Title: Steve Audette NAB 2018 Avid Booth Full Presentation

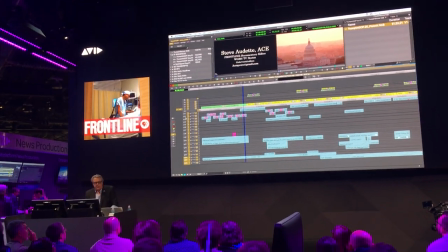(4:11)
Second track, second two tracks are going to be used for what I call an audio feud.
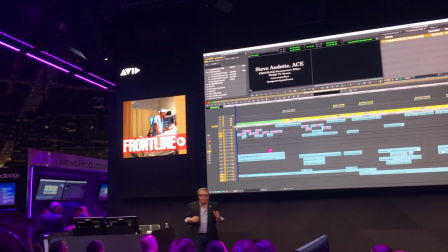(4:16)
An audio feud is sort of like the modern day version of a Greek chorus, classical theater.
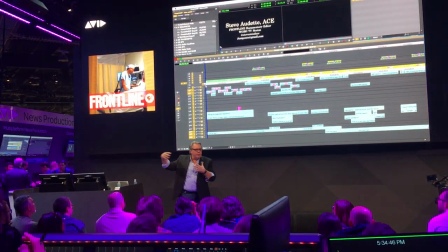(4:21)
It's sort of like, you know, in the old days they used to have this little theater on the side where where 10 or 5, 10 men would stand and yell out as the play was going on.
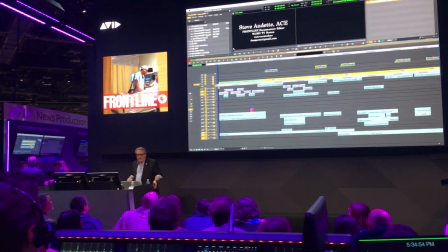(4:30)
This is what this audio fugue is for me. It's basically the chattering class of the 24-hour news cycle.
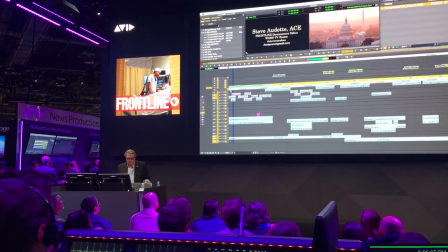(4:38) Washington, 2016.
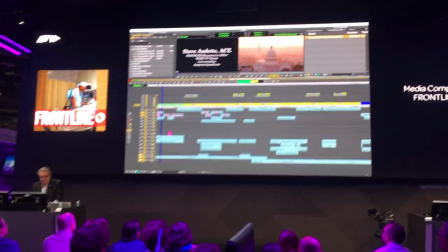(4:43) That summer, Donald Trump came to do something he'd been avoiding. Me.
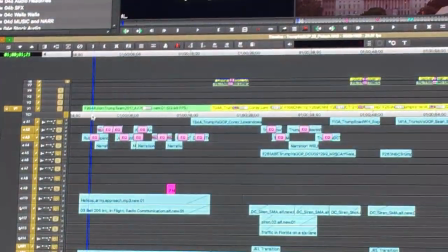(4:50)
So the idea is that I am, it's a feud because I'm taking all these sounds,
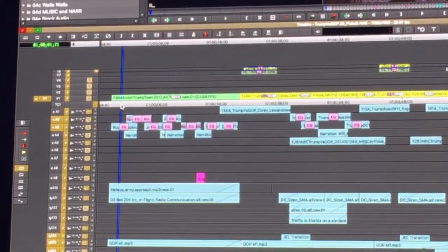(4:56)
these little snippets from the newscasters or radio people, or some now including the web,
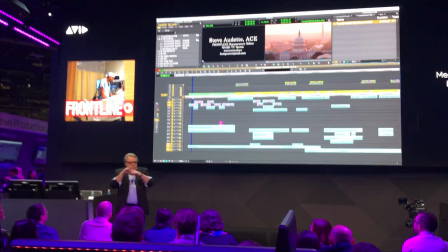(5:01)
and overlapping them and weaving them in together to give an impression.
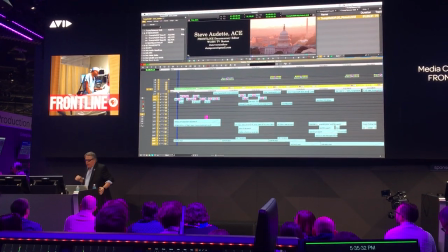(5:07)
There's no actual content here, it's just to give you the impression that we're talking about the election.
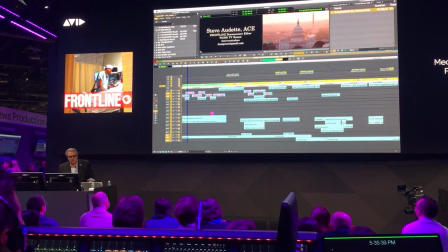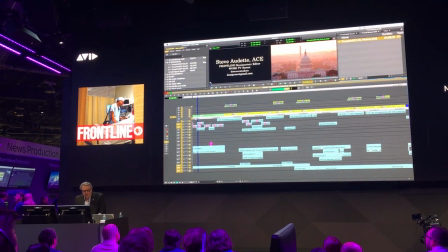(5:22)
It's a way of reminding people that I've been,
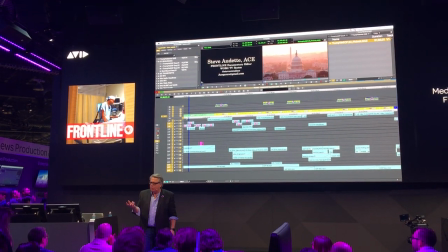(5:26)
because I don't remember how there were 17 people running for the Republican nomination of president, that's a long time ago for me, especially in this age of Trump.
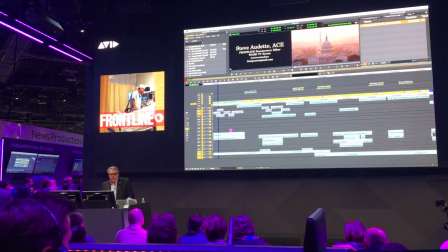(5:34)
So it's good. Now the other thing you'll notice instantly is I have an EQ on here.
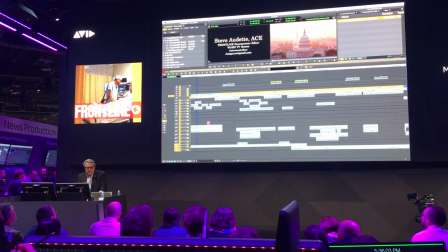(5:39)
The EQ I have is actually very simple. I just go up to the tools, EQ,
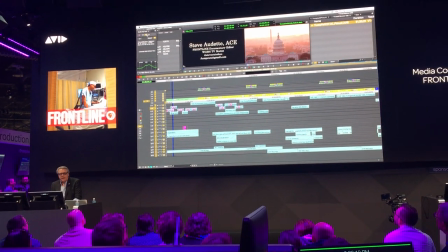(5:45)
select the track, and then I just select a preset all the time.
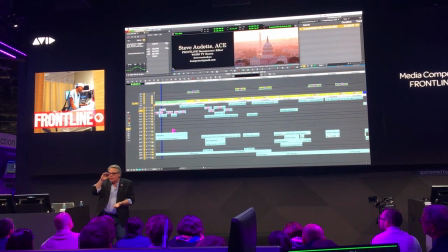(5:53)
And the reason why I do that is because I want this little audio fugue to sit in the upper register of the available audio I have.
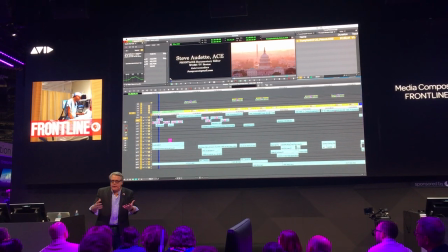(6:01)
So if the bass and the music is taking up the lower and the low end, and the voices are taking up the middle, what I try to do is create this little area on top for the audio for you so that's why they get the EQ so they could be on top of the sort of stonerous voice of the lineman
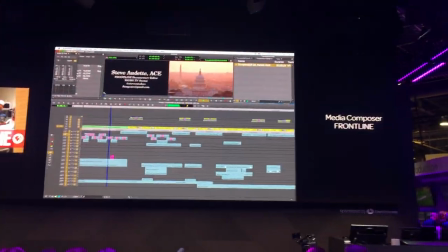(6:20) clinched a Republican nomination
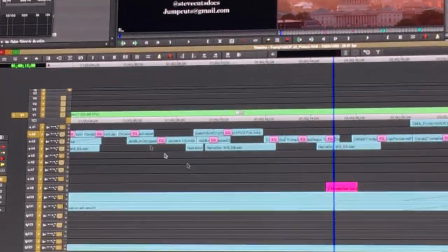(6:25)
we not so a little inside baseball here you see this little pink clip down here
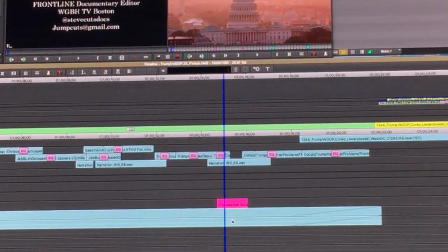(6:30)
every single film I've ever made has that clip in it it's a little it's a little piece of
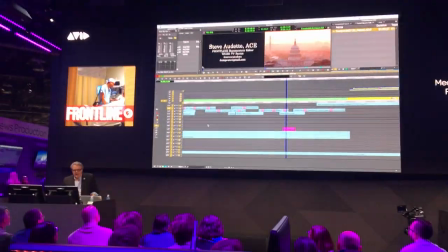(6:35)
sound that I always put over a helicopter shot and I do that because they don't allow editors to have
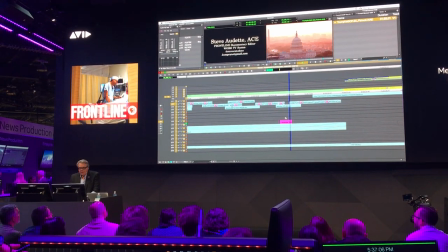(6:41)
open in the opening credits so it's out there is low here real quick or can we place again I'll play again you play loud
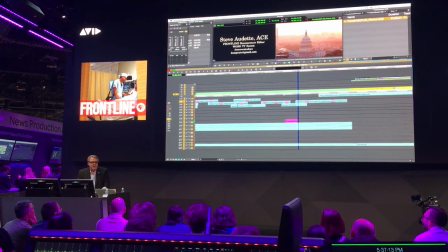(6:49)
so if you're listening to if ever film I made
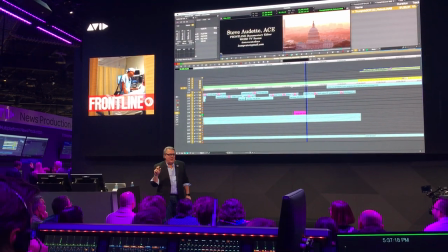(6:55)
listen for those because I hide them in there like little Easter eggs so people who know that on their
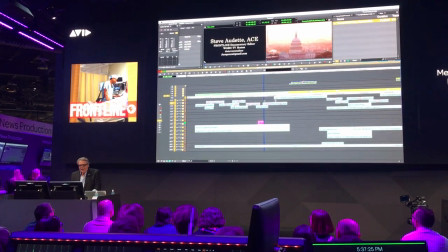(7:01)
cutter they know that they're gonna be living in there okay bring it back we can bring that back down okay so the other thing I want to do my do is I add
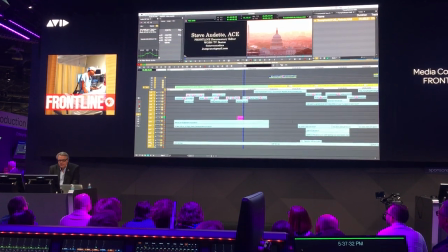(7:09)
bring the pictures a little bigger. Come on, oh.
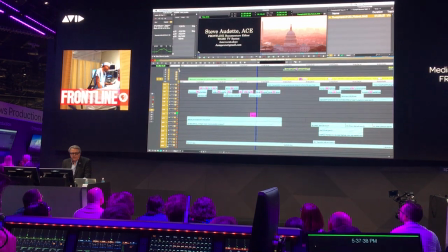(7:15)
I add AAX, which I'm a huge fan of, which I thought I would see here, which I don't see.
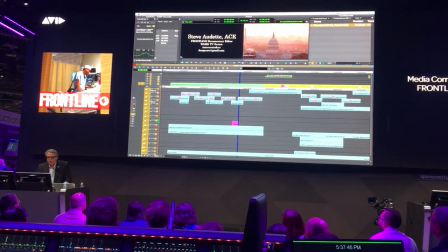(7:21)
A little larger? There, there. Okay, so for the, and this is important, and everyone just,
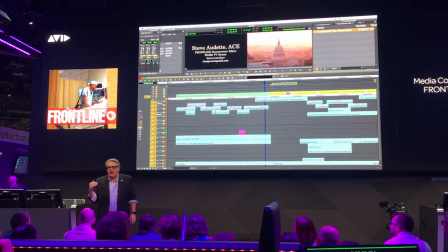(7:29)
you know, this is one of the great things about Avid, you can add these things on the fly, real time, and they just work,
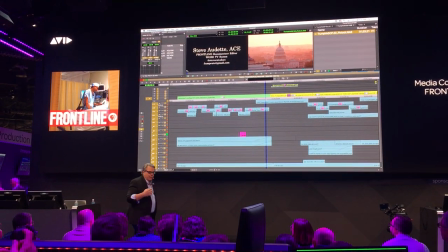(7:34)
no rendering. I mean, you know, it's like, I have a dear friend We used to work on Final Cut, God bless his soul,
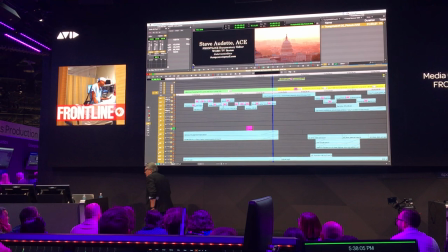(7:41)
and now he's moved over to Premiere and all he talks about is all the time he's rendering. I mean, I hardly render anything.
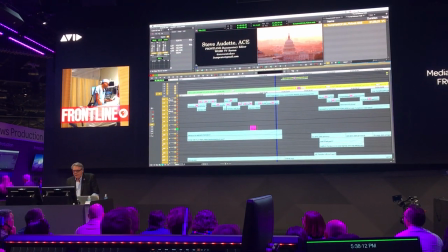(7:47)
It's rendered now just to make sure we have good playback, but while I'm working, I'm just going for it. But part of that is to add these three elements to the sound.
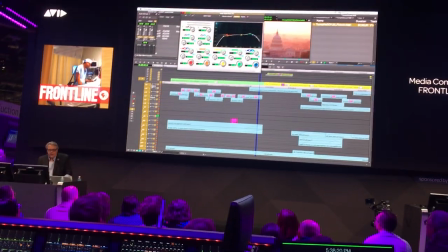(7:56)
So this is what I add. I just clicked on the EQ button right here and it called up the audio track window.
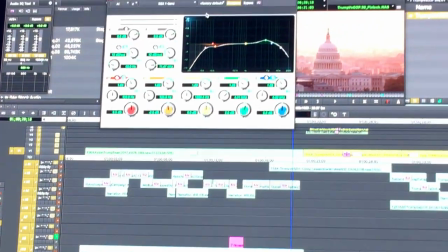(8:03)
You see that okay? I just want to make sure you see that.
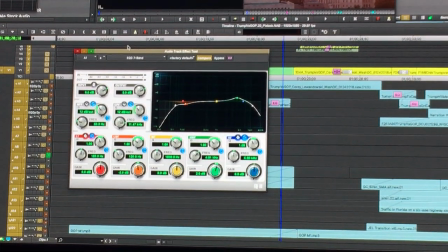(8:04)
And what I do is I roll off the low end and I roll off the top end.
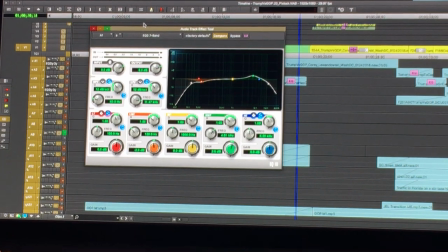(8:13)
The only real reason I roll off the top end of an interview is because in case there's any kind of noise in the room, I just roll that off so you don't hear it.